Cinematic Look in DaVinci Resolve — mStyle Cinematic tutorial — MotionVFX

What's going on everyone? This is Matt with MotionVFX and I have a brand new exciting pack to share with you today. This is M-Style Cinematic. Perfect way to start off the new year. It's kind of useful for all different kinds of projects.
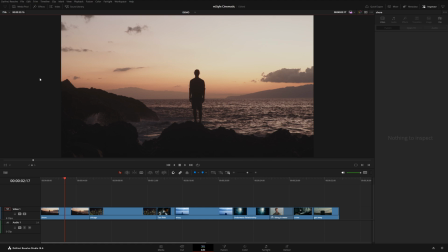0:36 I can't wait to show you. Let's go ahead and jump to Resolve and take a look. All right, so after you've installed M-Style Cinematic from the M-Installer application,
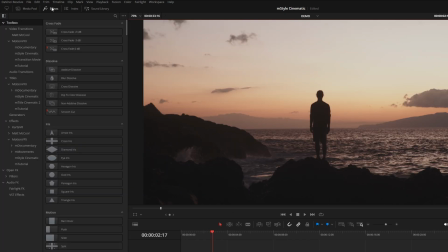0:44 it can be located up here in your effects panel. we've included nine video transitions here 10 typography presets as well as 13 overlay effects and we also included five different luts so if you hop over here to the color page and open up the luts panel under motion vfx you will see m style cinematic here with all five luts you
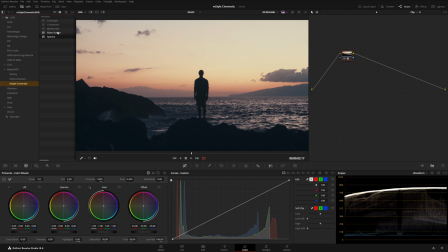1:07 can simply double click and that will get applied to the selected node and each of these give you this really nice cinematic color scheme to your footage.
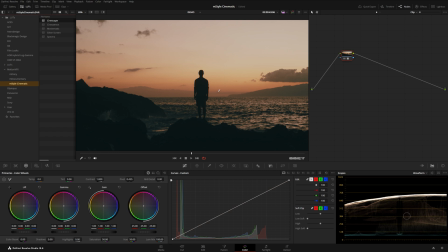1:14 I ended up using Cinescape for the majority of the shots. I just really liked the warmth that this LUT gives the footage. And if a LUT is coming on too strong, you can always go to the key panel right down here and change the gain.
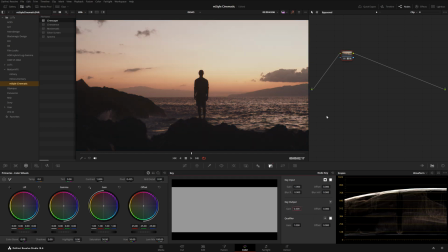1:26 So I might try something like 60% and that's looking really nice. All right, so let's hop back over here to the edit page. Now I'm just going to come up to toolbox, search for M style cinematic, and this just pull up all of the effects, transitions and titles all in one spot.
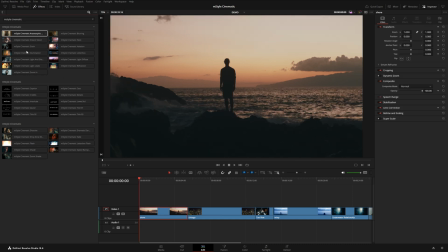1:43 So let's start off with these effects here.
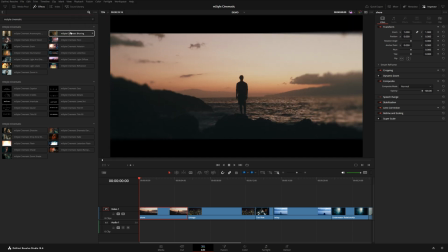1:45 Now if you have your hover scrub preview enabled you can just simply hover over each of these effects to get an idea for how they will look. You can see this anamorphic effect kind of stretches the footage out and blurs the edges a little bit. Blurring kind of does the same thing but this one actually has a little bit more control. Let me actually show you.
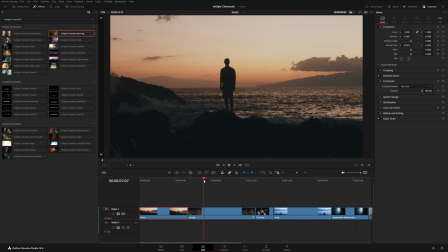2:04 So if I grab this and drop it onto this shot here.
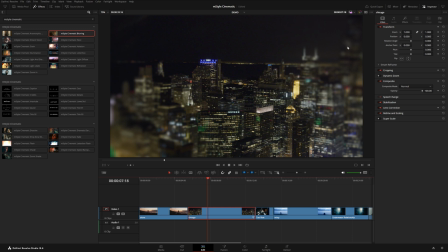2:07 For example, you can see my edges are a little bit softer in the center here is still in focus.
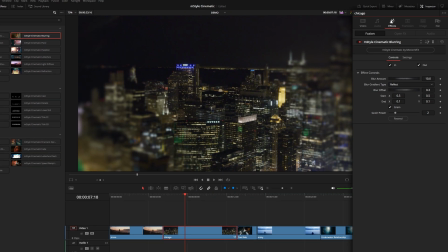2:13 Here's what the shot looks like without any effects. Now over here in the inspector, you can adjust the strength of that blur right here. And you can also control where the blur takes place. I like to use the fusion overlay, which you can access right here in the dropdown menu.
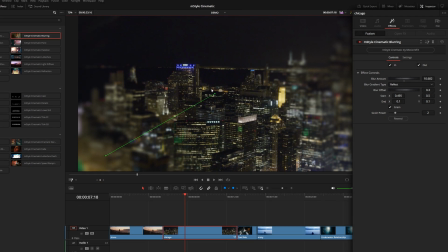2:30 So I'm just going to select fusion overlay and now you get this green on-screen control. So this control point here is where the blur is at its strongest and this one in the center is where it's in focus. So you can kind of see this gives you this tilt shift type of effect and you can also change the gradient type here.
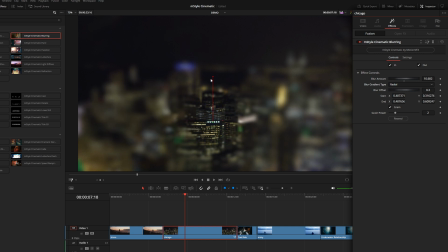2:48 So if we switch this to something like radial this will create a circular blur. So if we wanted to you kind of isolate a specific object in the frame and sort of soften out everything else to draw the attention it's very easy to do that you also have linear which will just create a
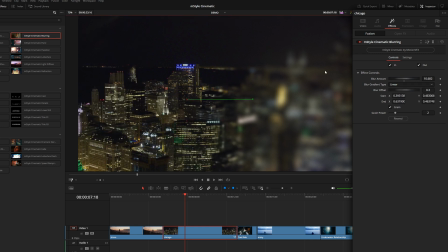3:07 blurred wipe so it goes from sharp to blurry and you get this really realistic natural fall off so this could be a great way to overlay some text so let me just turn this off for example and show you
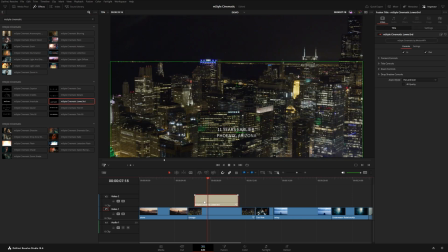3:18 if i just try to put this lower third somewhere on top of my frame here and i'm going to use the fusion overlay again just to kind of position this right over here you can see it's very difficult to read so this would limit my options of where I could place this but
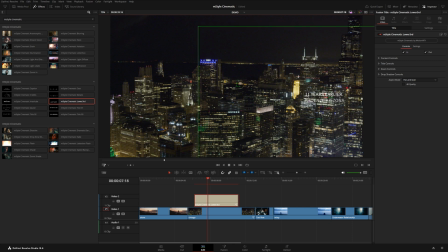3:33 what if I really wanted this to be on this side maybe I have a whole sequence where all of my titles roughly appear in the same location but on this particular shot it's causing some conflict what I could do is use this blurring effect and I can use that linear
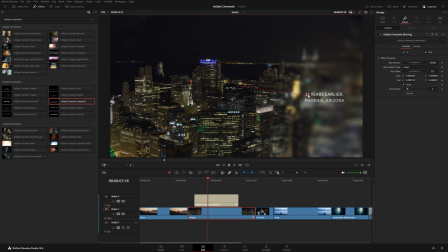3:47 wipe to kind of soften out the area of the frame where that text text will appear so it's not so conflicting with the background. Maybe even lower that blur amount just a little bit like this and that's just going to make it a lot easier to make out what that text says.
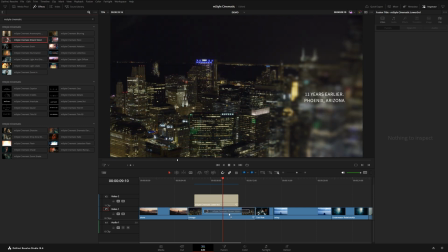4:03 We also have a dream vision effect. Now if I drop this on to that same shot you can see it kind of duplicates my shot
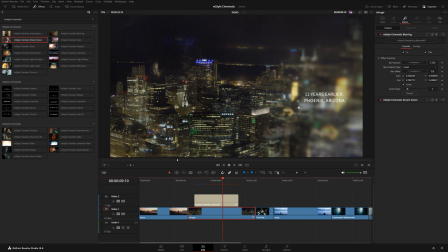4:10 and blurs it adds some nice chromatic aberration kind of looks like it's a dream.
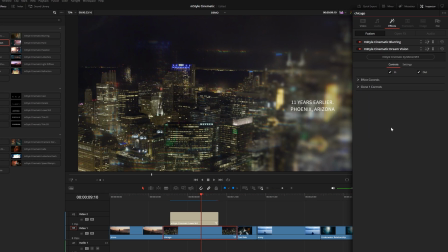4:15 And over here you can see now I have two effects because these are all stackable. you can open and close various effects just by clicking on their name. You can also use these up and down arrows to reorder the way that these are stacked together.
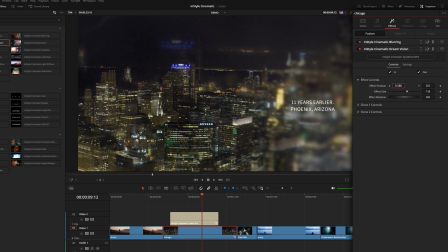4:29 You can see I've got my main effects controls so I can kind of position the effect and change the scale if I need to. And then we have two independent clones right here so you can turn them off to kind of get an idea of what each one is doing.
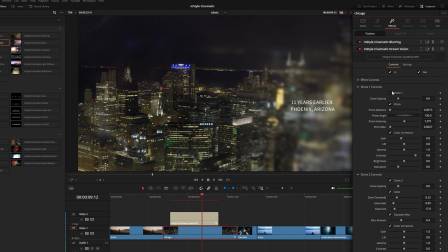4:43 So the second one creates a very soft blur and the first one creates the chromatic aberration and of course each of these have their independent controls so you can fine tune and get the exact kind of dreamy type of effect that you're after.
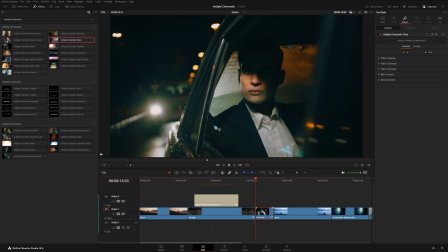4:58 Next up I want to show you this flare effect. This one is really cool so similar to the clone effect this one has two independent flares.
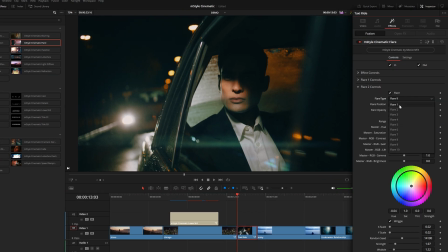5:07 Now each of these have 10 different flares so you have a whole bunch of different combinations of lens flares so if you kind of cycle through these you can see how each of them will look. Most of these will give you kind of an anamorphic lens flare but not all of them. Some of them will give you a really soft glowing orb.
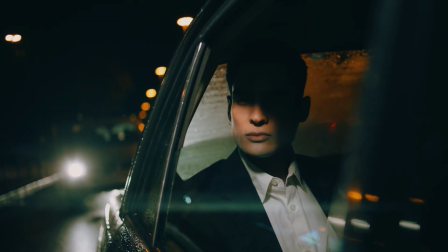5:26 So super easy way to get this realistic lens flare effect right here on the edit page.
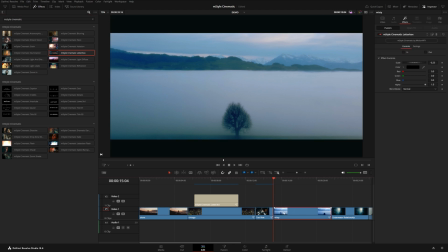5:31 We also have a letterbox effect here and if I drop this onto the footage you can see it just crops the footage into this kind of cinematic aspect ratio. Now you'll notice over here in the inspector there are some in and out animation controls as with most of the effects in this pack but you can see even
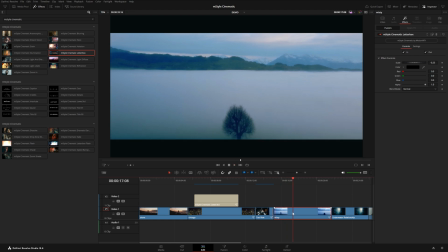5:48 if I have these toggled on we don't really see anything change and that is because this particular shot has already been edited you can
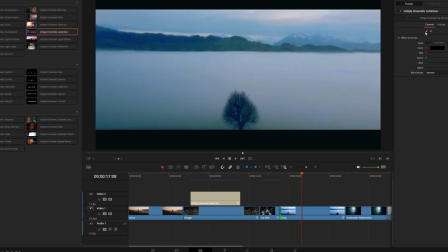5:55 see the beginning of the clip actually starts way over here and that's also where these animations will live so you can see if I move this up
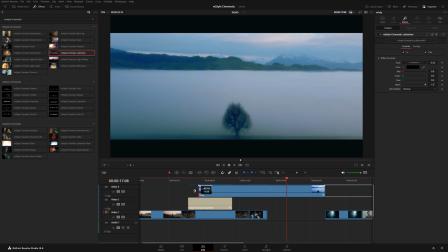6:02 to a track above and drag the beginning back to its original starting place you can see now we do actually have that animation but what if I want this to actually have this particular duration here and I want this cut like that well one easy way that you can control the
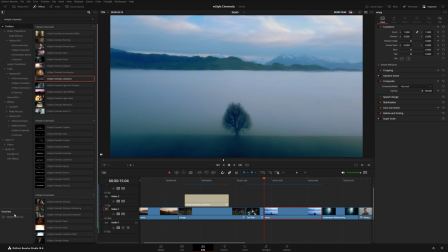6:18 in and out animations of effects like this is by using an adjustment clip over the particular section of your timeline that you want to affect so I'm just going to drop an adjustment clip here and then now drag this letterbox effect right on to that adjustment clip and let's turn those in and out animations back on and now you can see it animates in and animates out.
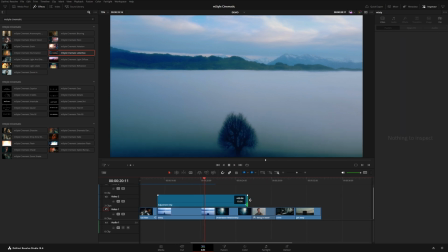6:40 And what's great about this is I can actually impact more than one shot all at the same time. And with this particular letterbox effect, you also have this scale control so you can control how much of the frame gets cropped in.
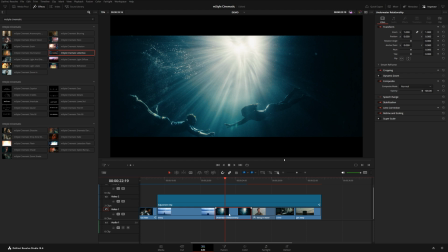6:52 And now that we have this additional crop, we could even click on the shots beneath this letterbox effect and then come up here and adjust the Y position because now we have a little bit more vertical room to reposition these shots within this new aspect ratio and I like to have my transform setting on right here this will show me where the edge of the frame is and this way I can kind of see when I can go too far
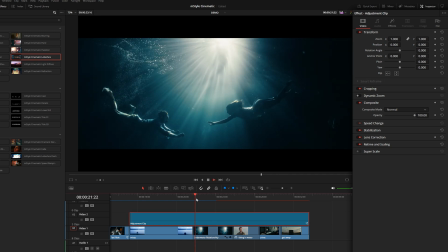7:16 so maybe something about right here is good for this shot so just a really easy way to get this cinematic aspect ratio now you can
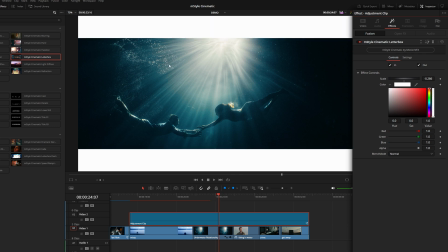7:23 also control the color so maybe if you wanted like a white letterboxing effect very easy to do that right
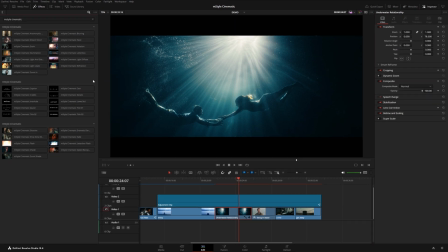7:30 here I'm just gonna leave mine black and this shot will actually work really well to demonstrate this refraction effect. So if I drop this right onto the shot, you can see it makes the footage look even more like it's underwater. It kind of displaces the footage in this really unique pattern here.
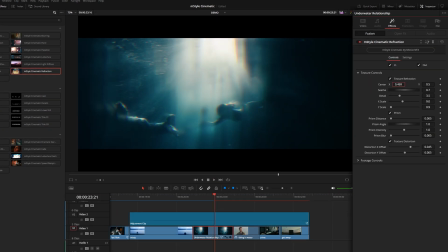7:46 And over here in the inspector, we can control where that displacement happens using the center control like this. You can also adjust the seethe to kind of get a slightly different pattern depending on the shot. So in case I want both of my subjects to be clear so I can kind of adjust the position as well as the seethe
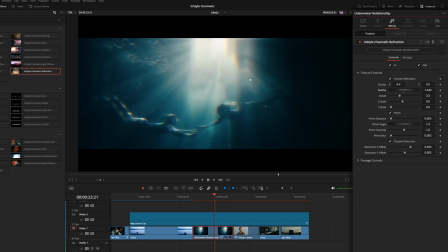8:06 to make sure that the face is still in focus while the rest of it is kind of getting this nice underwater blurring effect. And another nice thing about this effect is all of the parameters are keyframeable so I could for example add a keyframe for the seethe
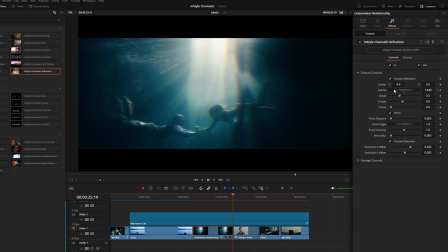8:21 at the very beginning of the shot and then let's go to the very end here and just move that seethe a little bit like this and that will just
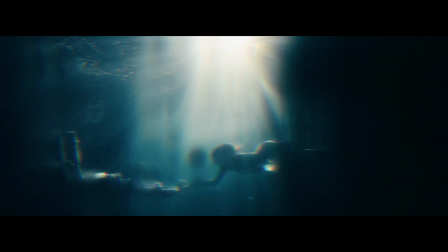8:29 add to this underwater feeling because now the displacement texture is also animating and flowing like water.